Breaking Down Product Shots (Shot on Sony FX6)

All right so the first thing I did was film my hero shot after watching a bunch of videos on how to shoot product videos if you haven't watched any austin paul has some great ones and one of the things he always talks about is how you want to shoot your hero shot first
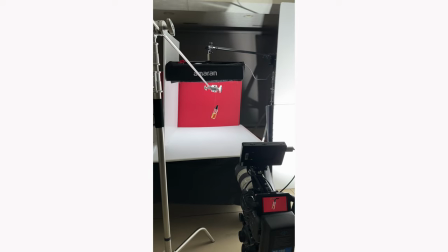3:21 so the first thing i did was grab some fishing line and tied it around the top of the bottle and clamped that to a
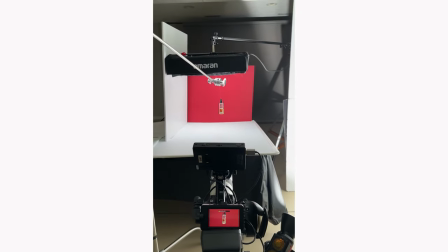3:30 c-stand and then held it in front of the lens and spun it and filmed it in slow-mo that way I could get it like rotating in post
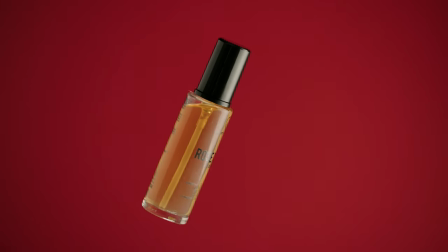3:39 and for lighting I had a 300d bounced into a v-flat
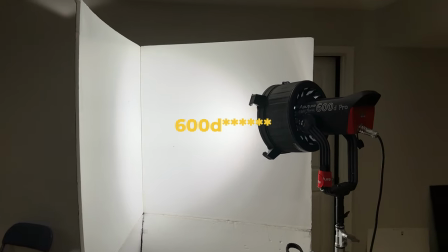3:43 and then on the other side I had just a white board that
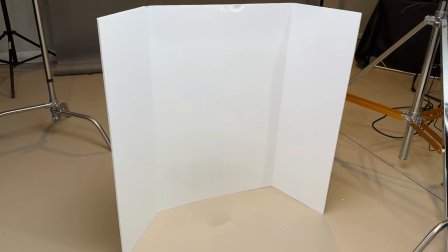3:48 I bought from a craft store and behind it I had a red board
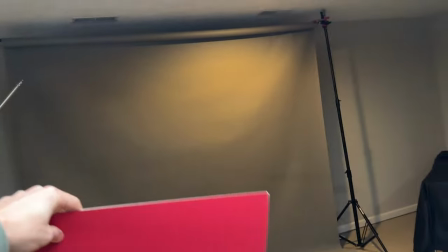3:53 that I also bought from the craft store for super cheap just to kind of like
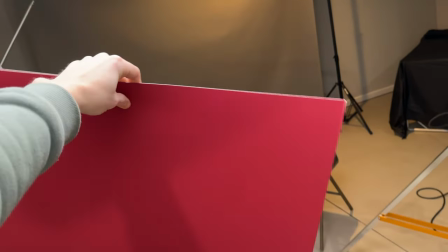3:57 add like a red background to go with the valentine's day and roses theme and this is also like one of the things i just had no idea i so you're
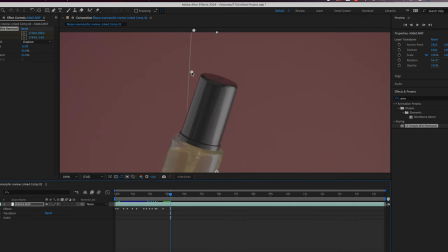4:08 supposed to shoot the product and then move the product out of the frame and get a clean plate with nothing that way you can have a really easy time comping this in and i didn't do that so i had to use the wire removal tool and after effects
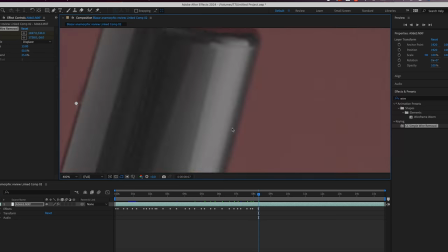4:22 which is actually pretty easy to do but it's really time consuming especially if you shoot 120 frames per second.
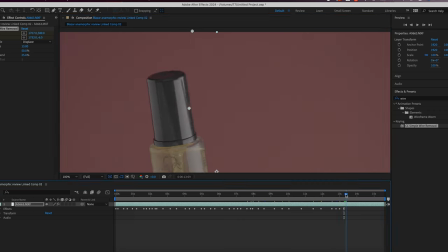4:31 So I had to go in there and manually adjust the key points for every single frame.
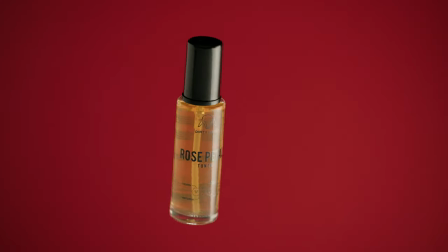4:37 The product ended up looking kind of weird because it was the angle that it was spinning at.
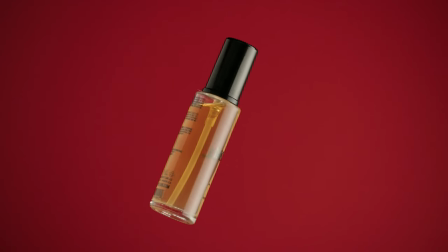4:41 So I decided in post to just rotate the image 360 degrees, which created the problem that my background wasn't big enough.
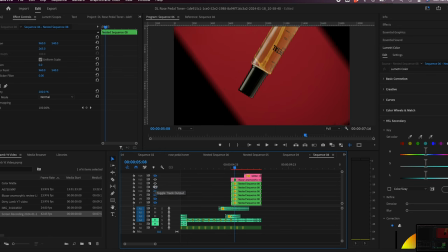4:50 So I basically just scaled the background behind it like 10 times and then feathered the edges until it created this like seamless backdrop and you could tell like the wire removal isn't perfect if you pay attention there's like a little
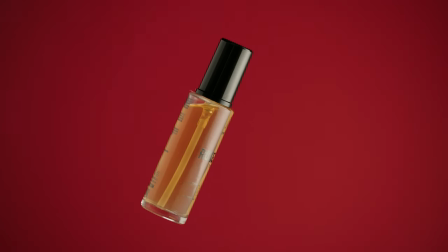5:05 tiny line that goes around the back of the cap and then every now and then you can get like a glimpse of it just you know the wire appearing in the background and it's just
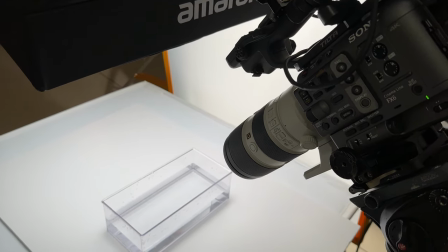5:17 because i've never done this before all right so after i had my hero shot i decided to get some macro shots of the product.
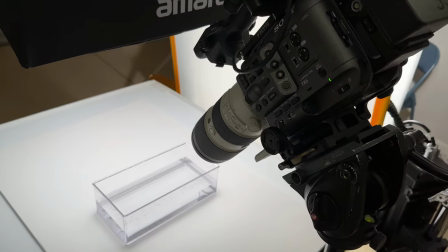5:23 So what I did was I got an acrylic box and filled that up with water and then I had these dried rose petals and I just sprinkled the dried rose petals in there and used a milk frother to create like a little
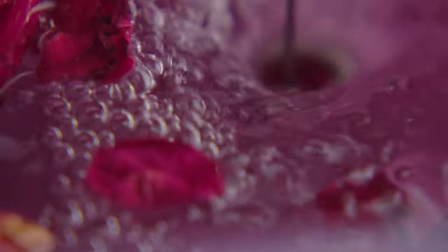5:37 whirlpool and then just used my 7200 with a diopter on
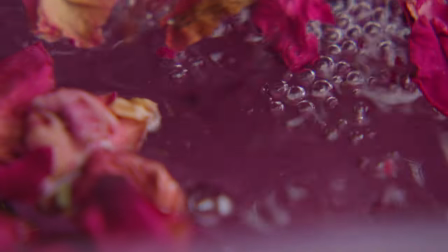5:41 it and kind of just played around with that for a while until I found something that I liked. After I got all the shots of the bottle that I wanted I decided to get some shots with my girlfriend using the product so the first one that you'll see
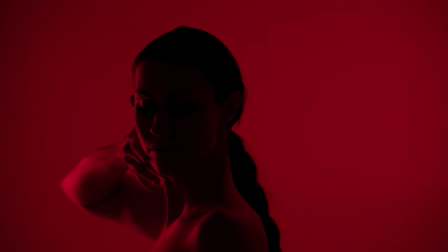5:54 here is it's kind of like a silhouette there's red background and I didn't want her to be fully silhouetted so I took two
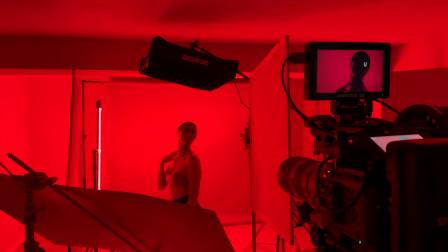6:02 tube lights and I had them shining on the background and I turned one of them to kind of bounce into the side of a floppy and then just kind of like wrap around her face a little bit giving a little bit more of a 3d element to the image okay for the next shot I boomed the f22 above my girlfriend and then added another layer of diffusion and I kind of had it tilted at an angle a little bit that way you could backlight just ever so slightly so when she sprayed the rose petal toner in the air you could get little highlights of it
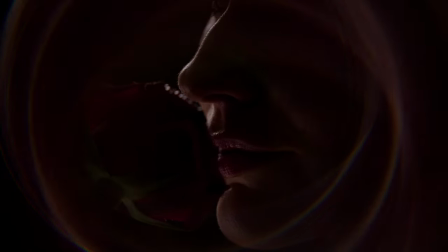6:34 falling onto her for the shot of her smelling the rose like this it's pretty much the same thing but the I had her kind of like step in front of the light and then angle the light a little bit more so it's a little bit more of a backlight I put a floppy off to her side and kind of just had it bounce into the floppy and then up a little bit that way you can kind of just wrap around her face ever so slightly.
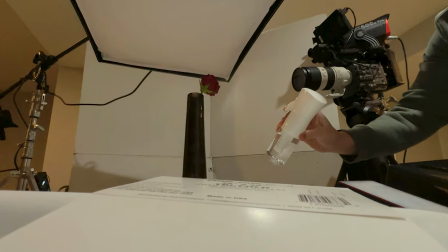6:55 Second row shot I got I stacked a halo filter on top of the diopter and then I had the f-22 just boomed overhead and just lit
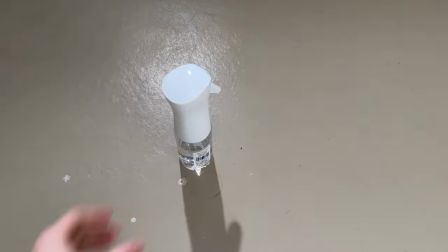7:04 it enough to just see the rose a little bit and then took a 600d and just lit it really bright with backlight because whenever you're filming
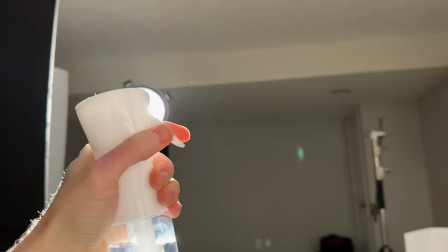7:12 like rain falling or water droplets falling if you want them to appear on camera they have to be backlit. so I had that all set up
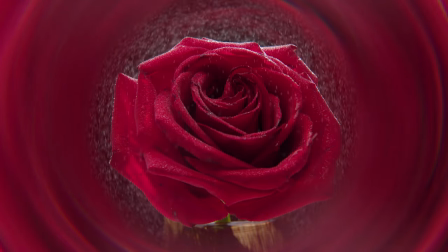7:20 and then I would just use this mister and go behind it and just spray the mister up into the air and then film this in 120 frames
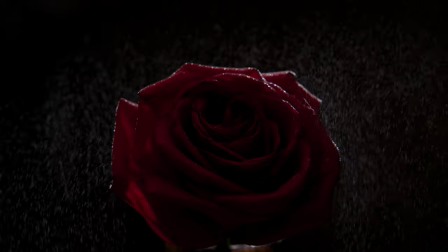7:28 per second so you can see it falling on it all right so after I got all my shots it was time to put it together and honestly this took way more time than it should have because I really didn't go into a plan with this I just looked up a bunch of cool shots that I wanted to get went down into my basement and just filmed it and just kind of just hoped I got something cool and then tried to figure out how to make them be cohesive in an edit. And that's the price I pay for not pre-planning.
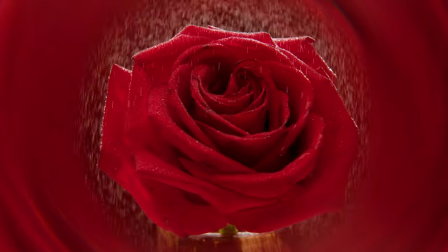the bottle and the bottle is not going to get mad at you for not knowing what you're doing. So if you guys have some time I recommend trying to make one of these for yourself. And thanks again for watching and I'll catch you guys in the next one.